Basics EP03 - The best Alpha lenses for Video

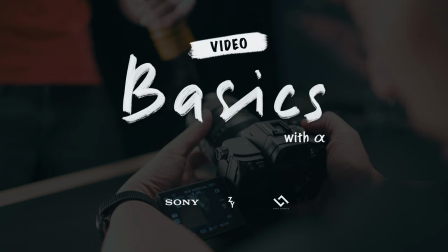Basics is a proud collaboration between Sony Malaysia Z and Lens Library. After you buy your first interchangeable lens camera, it really is only a matter of time before you start itching to buy a new lens for it. And since there is no realistic way to stop that feeling, let's at least talk about what lenses you could be buying. And since Jays is from Lens Library, he is probably the most suitable person to be telling us about lenses.
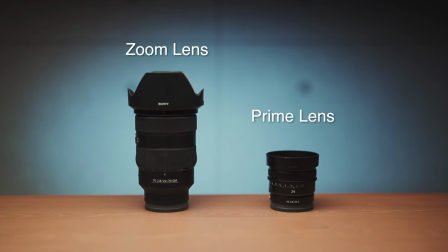There are 2 types of lenses, zoom lenses and prime lenses. A prime lens means the angle of view is fixed. You cannot zoom in or zoom out. A lens that can do that, ah okay yes, it's called zoom lens.
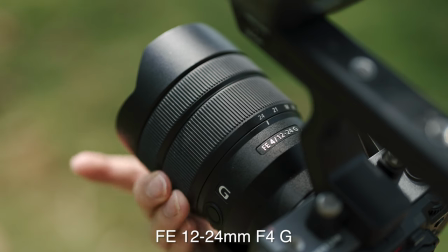A zoom lens doesn't always mean you can zoom to a far away subject. There are zoom lenses that only cover wide angle. For example, zoom lenses are generally regarded as being more convenient because you can think of them like having a multiple prime lens in one lens.
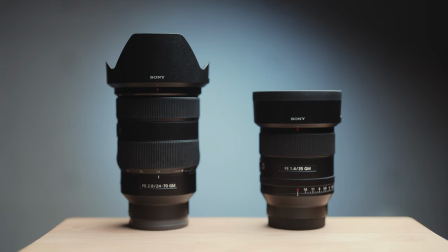However, zoom lenses are often bigger, heavier than a single prime lens. Zoom lenses also don't typically have an aperture that are as bright as prime lenses. So if you want maximum bokeh, like me right now, yeah, you might want to consider a prime lens. But if convenient or coverage is your priority, there are plenty of zoom to choose from.
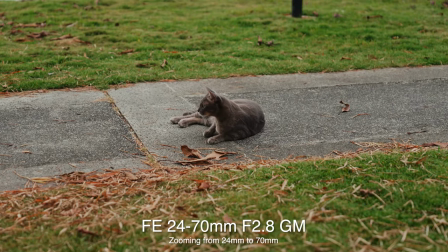Needless to say, if you want to show a zooming effect in your video, you can only do that with a zoom lens.
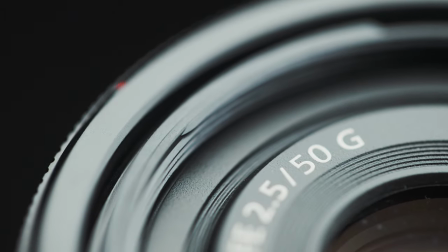You might have also heard people referring to a lens as a particular millimeter that's actually referring to a lens's focal length.
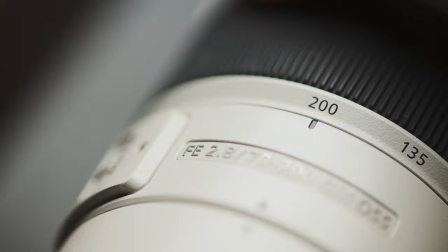It's how wide or tight a lens's field of view is.
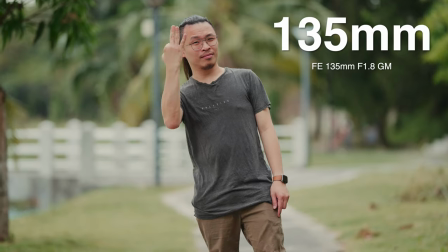A short focal length gives you a wide angle image and a long focal length gives you a tight framing making faraway subjects look bigger.
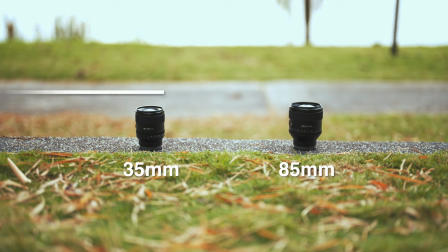In a broad sense, any lens wider than a 35mm is regarded as a wide angle lens while anything over 85mm will be considered a telephoto lens. But what about that middle ground in between? We call those normal or standard lenses, and most of the time we're referring to lenses like the 40mm or 50mm.
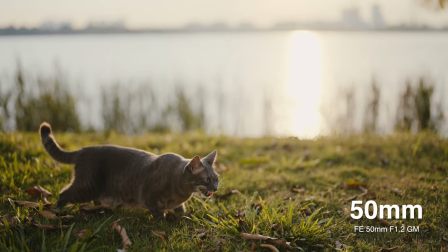At these focal lengths, subjects look the most natural because it resembles what we see with our own eyes. We also have a special name for lenses that serve the extreme end.
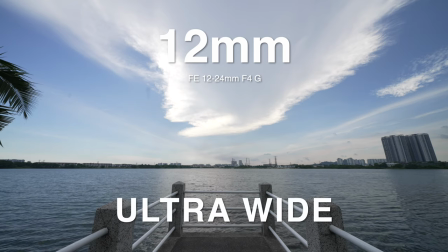Lenses with very short focal length are called ultra wide-angle lenses, and the really long lenses are called super telephoto lenses.
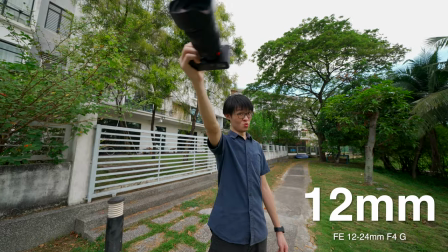A wide-angle lens have a tendency to stretch subjects at the edge of the frame outward.
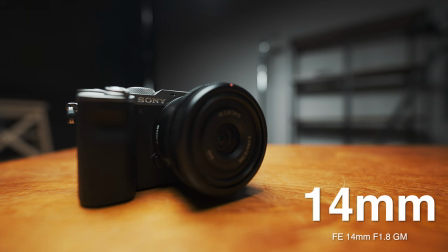Also, the wider the lens, the greater it will exaggerate the distance of the subject they are near to it.
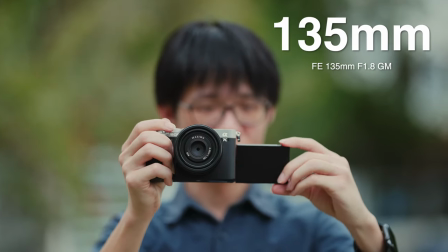Telephoto lenses on the other hand, make the distance between subjects appear closer.
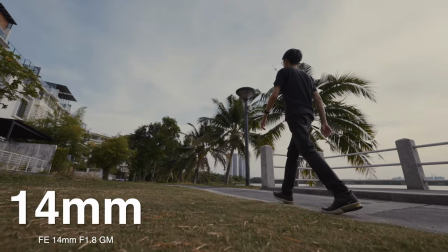Either end can have an unflattering effect on the face, but use them carefully and they could set up some really dramatic shots. But if your intention is to show your subject in the most natural way possible, a standard lens is your best bet, just like this 40mm Compact-G. Once you've been shooting for a while, it's not that difficult to get a rough idea of what lens was used simply by looking at the image.
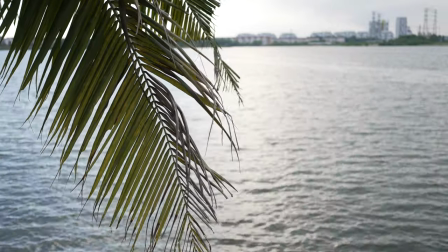Take this for example. It doesn't look too wide, nor is it too tight. So it was likely shot with a normal lens.
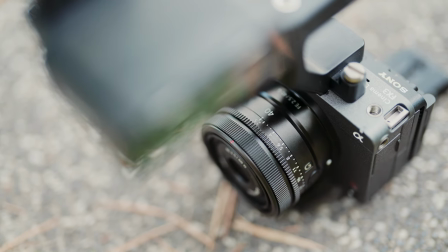This was in fact shot with the 40mm compact G lens. Try guessing the focal length next time you watch a movie.
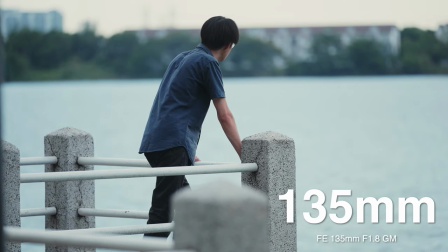You'll realize it's a very powerful tool for storytelling. Longer lenses for example can give a shot more sentiment by making the character look isolated,
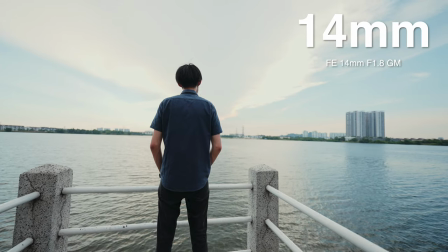while using a wide lens close to a character can make that character feel powerful. Remember, the more you shoot, the better you'll get at it. Now we should leave you to it, but we'll meet again on the next episode of Basics, where we'll take a moment to talk about what exactly are all those picture profiles on your Sony camera. What picture profile? We're doing the show we're supposed to know. But is it PP off? Then turn it on!